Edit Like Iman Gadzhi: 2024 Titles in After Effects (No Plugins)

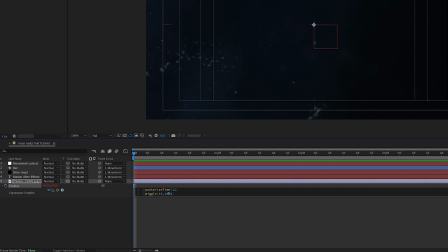(11:20)
a second and each time wiggle for a hundred pixels and that is going to create this really texture jumpy
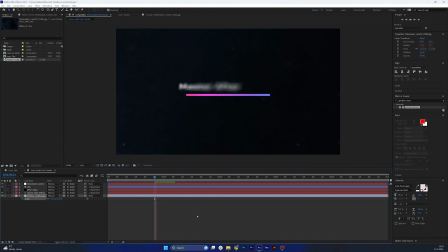(11:29)
background now you can play with it you can choose a different background you can increase the size what i would like to do is to add a bit of curves effects to it and
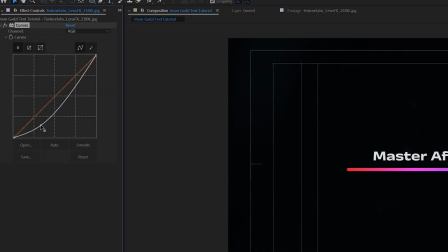(11:38)
just decrease the overall brightness a bit and just make a
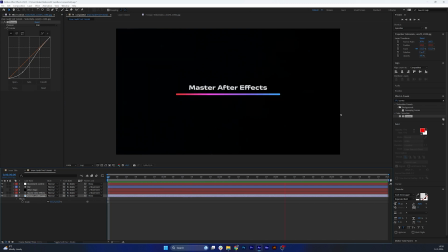(11:43)
kind of an s curve like that so that it's more subtle next up both
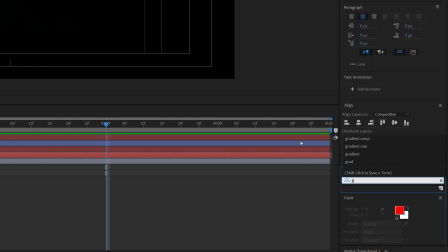(11:47)
of these layers are missing glow so let's just add a glow effect you can use the
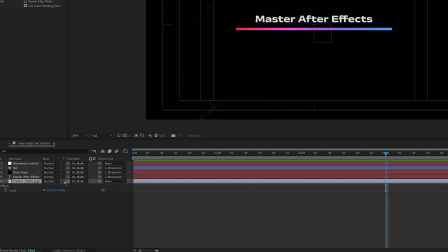(11:52)
deep glow effect but that is a paid plugin i will just
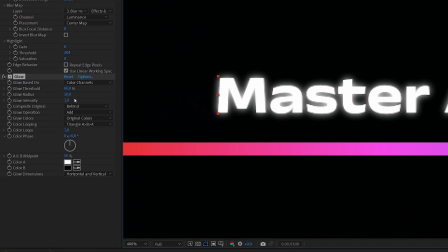(11:57)
use the regular after effects glow effect what i like to do is to create one glow effect that is going to be very high in radius but relatively low in intensity so something like 40 radius with 0.4 intensity
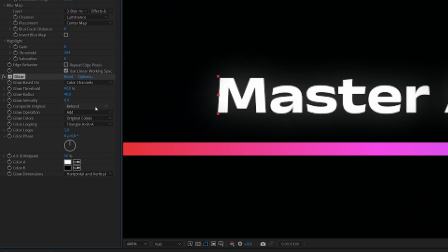(12:14)
let's use the original colors but let's use the on top feature for the composite original property let's duplicate this glow effect
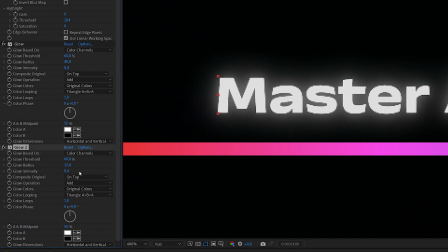(12:25)
but this time let's put the radius to something smaller like 15 or even 10 and you can do intensity uh maybe a bit higher like
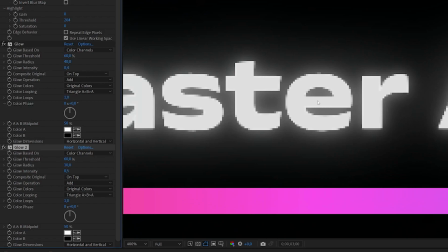(12:35)
0.5 to try and get a more natural look then let's select both of these glows let's copy them and
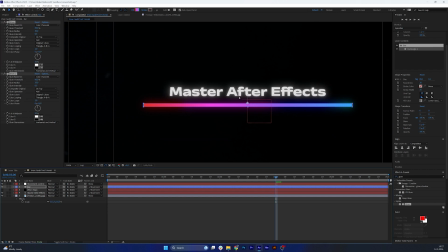(12:40)
let's paste them to the bar as well so that we get a glowing bar and
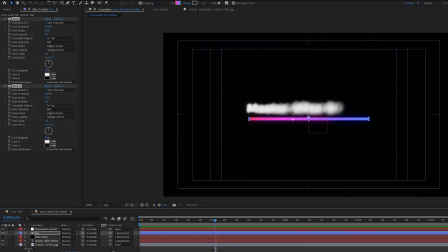(12:45)
glowing text so this is pretty good but now that we've added glow during the phase when the text is blurred i think it is a bit too blurry so we can just simply go back here and decrease
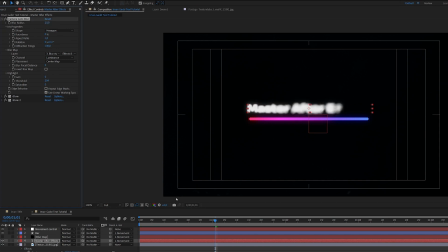(12:59)
the blur radius to something like 20 and now I think it looks a bit better this is looking really nice you can play with the glowing intensities and radius whatever you think is gonna look best for you I like this look it's a bit different than the original one but I really love
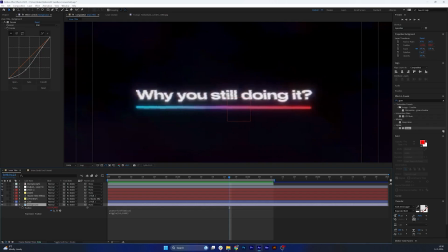(13:13)
the contrast and the boldness of this title now we can see that in the original we have some distortions going on on the text to create that distortion we are also
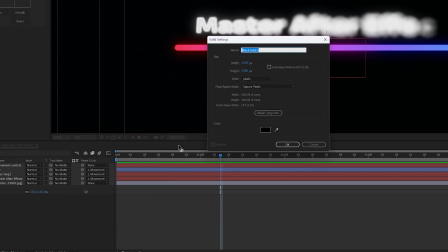(13:21)
gonna have to create a different kind of map that is gonna be a new solid and let's just call it distortion map.
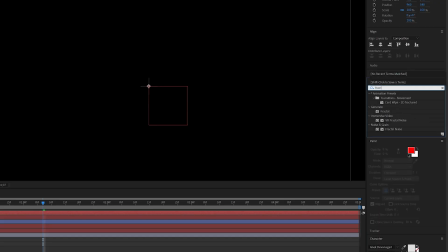(13:30)
To create that map you add a fractal noise effect and
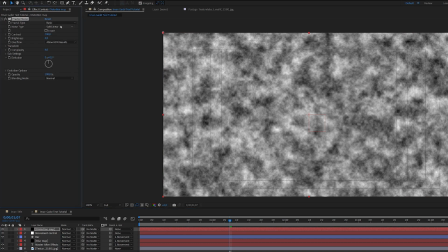(13:35)
in the fractal noise effect properties you can put the you put the noise type to block.
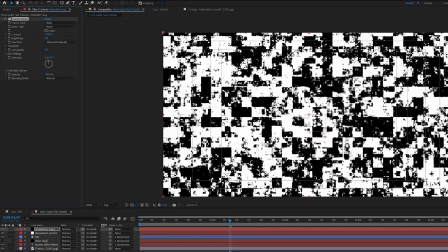(13:41)
Increase the contrast a lot to let's say 1500 and the brightness you can increase to 312 as well.